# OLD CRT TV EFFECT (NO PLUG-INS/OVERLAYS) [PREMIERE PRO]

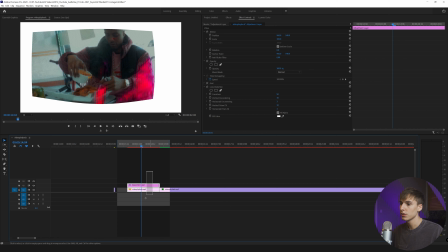4:04 And it kind of looks like you're shooting, you're actually recording the TV from like an angle because you're not going to be like dead on it's kind of like really hard to do that i mean you could set the time up and whatever but it gives that more realistic of a look and then what i'm going to do is just highlight both these clips click nest and you can name this full effect or just something so you know you
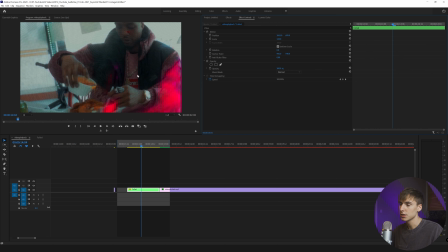4:21 know it's the full effect and then what i do is i just scale in move the position around a little bit till it fits the screen in a hole and just try to set up your subject so now you already have that kind of like tv bar look effect around here you have these these
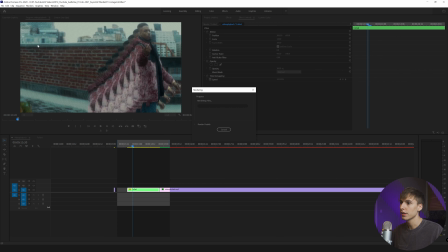4:34 swirls and the grid and the grid's not exactly perfectly horizontal and vertical I think that really has a cool effect and right there honestly if you didn't want to add flicker or anything else you can get away with just that but I'm going to be teaching you guys how to sauce
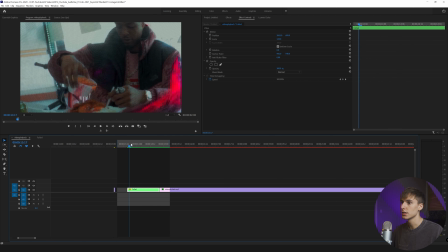4:47 it up even more and really sell the whole effect and make it and make it something that no one else is doing right now I haven't
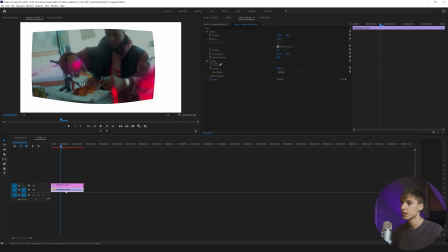4:53 seen a tutorial or anyone really do this I'm assuming this one's real but like I said I guess the editor of this video could have done the same thing as well so the next step to really sell the effect is go into your nested sequence click on your video playback or your actual
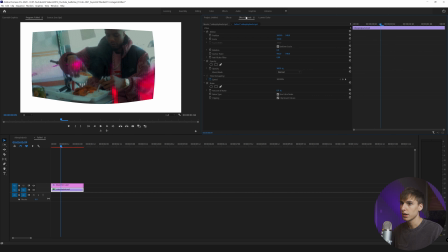5:07 video layer not adjustment layer one so whatever your video is playing out of and then go to effects i'm going to add some noise i think noise always makes an effect look better i'm a big fan of it i check use color noise because those tvs typically have some kind of color noise and i'm just going to do like something like six um maybe even a little bit more to be honest you
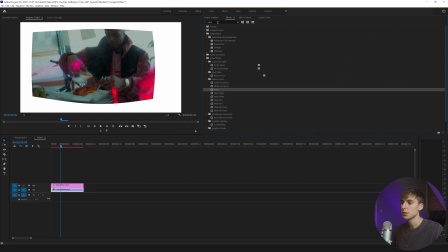5:25 can see a little bit i don't know how well it's going to pick it up here but it is adding a little bit you can go as crazy as you want with it or as little as you want with it you don't even have to add it just keep that in mind and then the next thing I'm going to do is add some brightness and contrast drag that onto the video clip and I'm just going to bump up the contrast a little bit maybe something
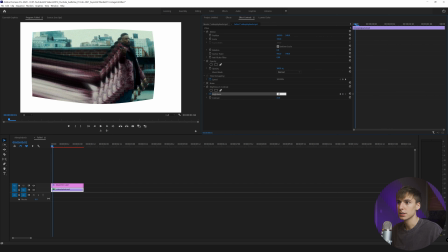5:40 like 25 that way it kind of just adds that contrast like you're recording an actual tv and then what I'm going to do is keyframe the brightness go one frame put it to something like 10 this is going to give the flicker effect you can also use sapphire flicker if you have it but I just want to show how to do it without any plugins go one frame forward maybe bring it down to something like two go the next frame forward You could do something like 12,
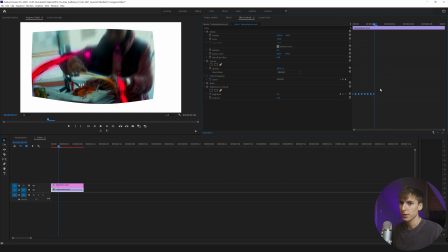6:00 back down, you could go five, maybe go to seven, just kind of make it a little bit random, that's what I like doing, zero, and then maybe like two. And then you can copy and paste all of the keyframes and just copy and paste them throughout. That way you don't have to go and manually keyframe all of them.
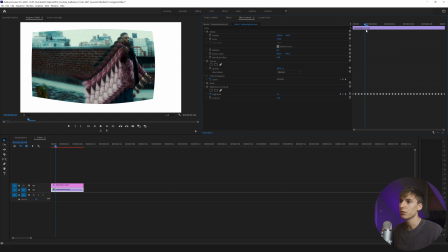6:16 I think that will be enough randomness. If you do like anywhere from like five to seven, maybe to 10 individual keyframes, you could just copy and paste it through.
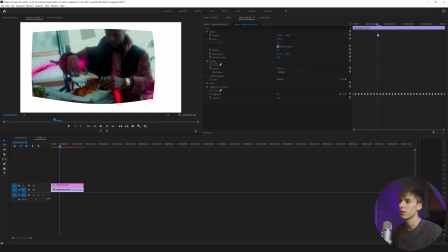6:23 And you can see now you have that little bit of flicker. You can go as crazy as you want with it or as little of a flicker as you want. I think whatever, it's all dependent on like what kind of TV you're trying to replicate because some of them have a lot, some of them don't. So it's all up to you. I like the values we have here. It's obviously flickering, but it could be a little bit less noticeable or you could even go crazy.
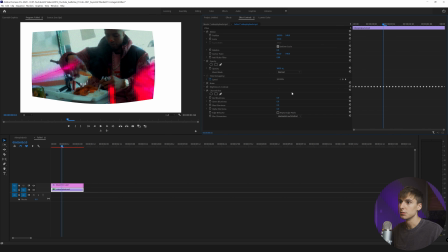6:42 So it's really all up to you. And then another thing you can do is add some channel blur. And I'm going to drag this onto the video clip itself as well. And what this is going to do is just add some distortion between the colors. so i click repeat edge
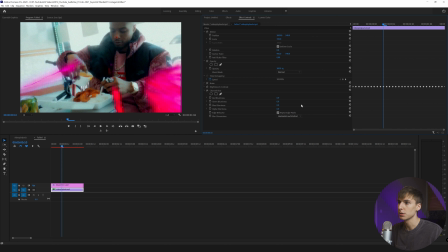6:54 pixels always and i have it on horizontal and vertical i forgot to mention you can turn off the adjustment layer for right now so you can see how you're affecting it a little bit more obviously it's going to change when you add the adjustment layer back on so keep that in mind you know for something real easy you can do that and you can play with whatever colors uh you think look cool being split apart so i just kind of drag all of them until you
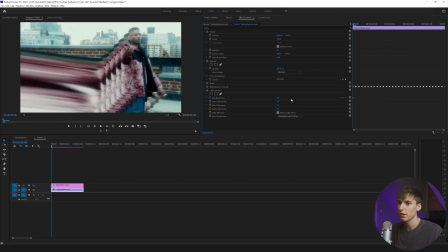7:12 get some kind of cool look i like the red blurriness i think that looks pretty cool so i'm just going to go ahead and keyframe almost with the flicker so i'm gonna have it zero go a frame do something like 15,
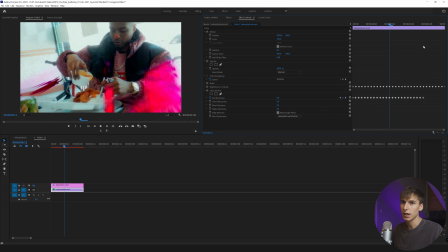7:23 go down two, I had 25, down 10, five, and then I'm just going to copy and paste these throughout.
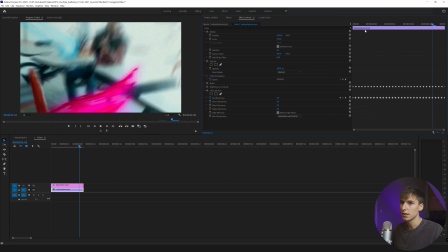7:29 And then once you copy and paste it once, you can highlight it depending on how long of a clip you have. It's kind of helpful to do that.
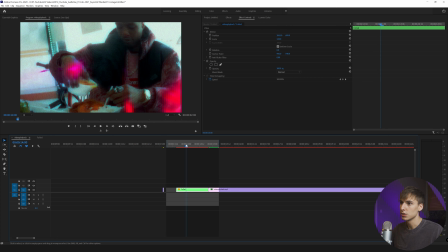7:34 And you can see it kind of has that distortion as well as flicker, and that's really selling the effect.
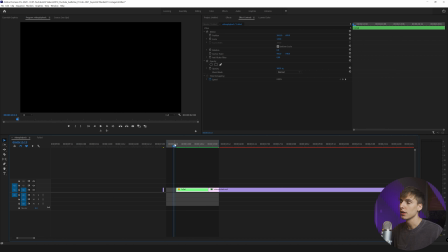7:39 You can turn back on your adjustment layer and then go to the overall project.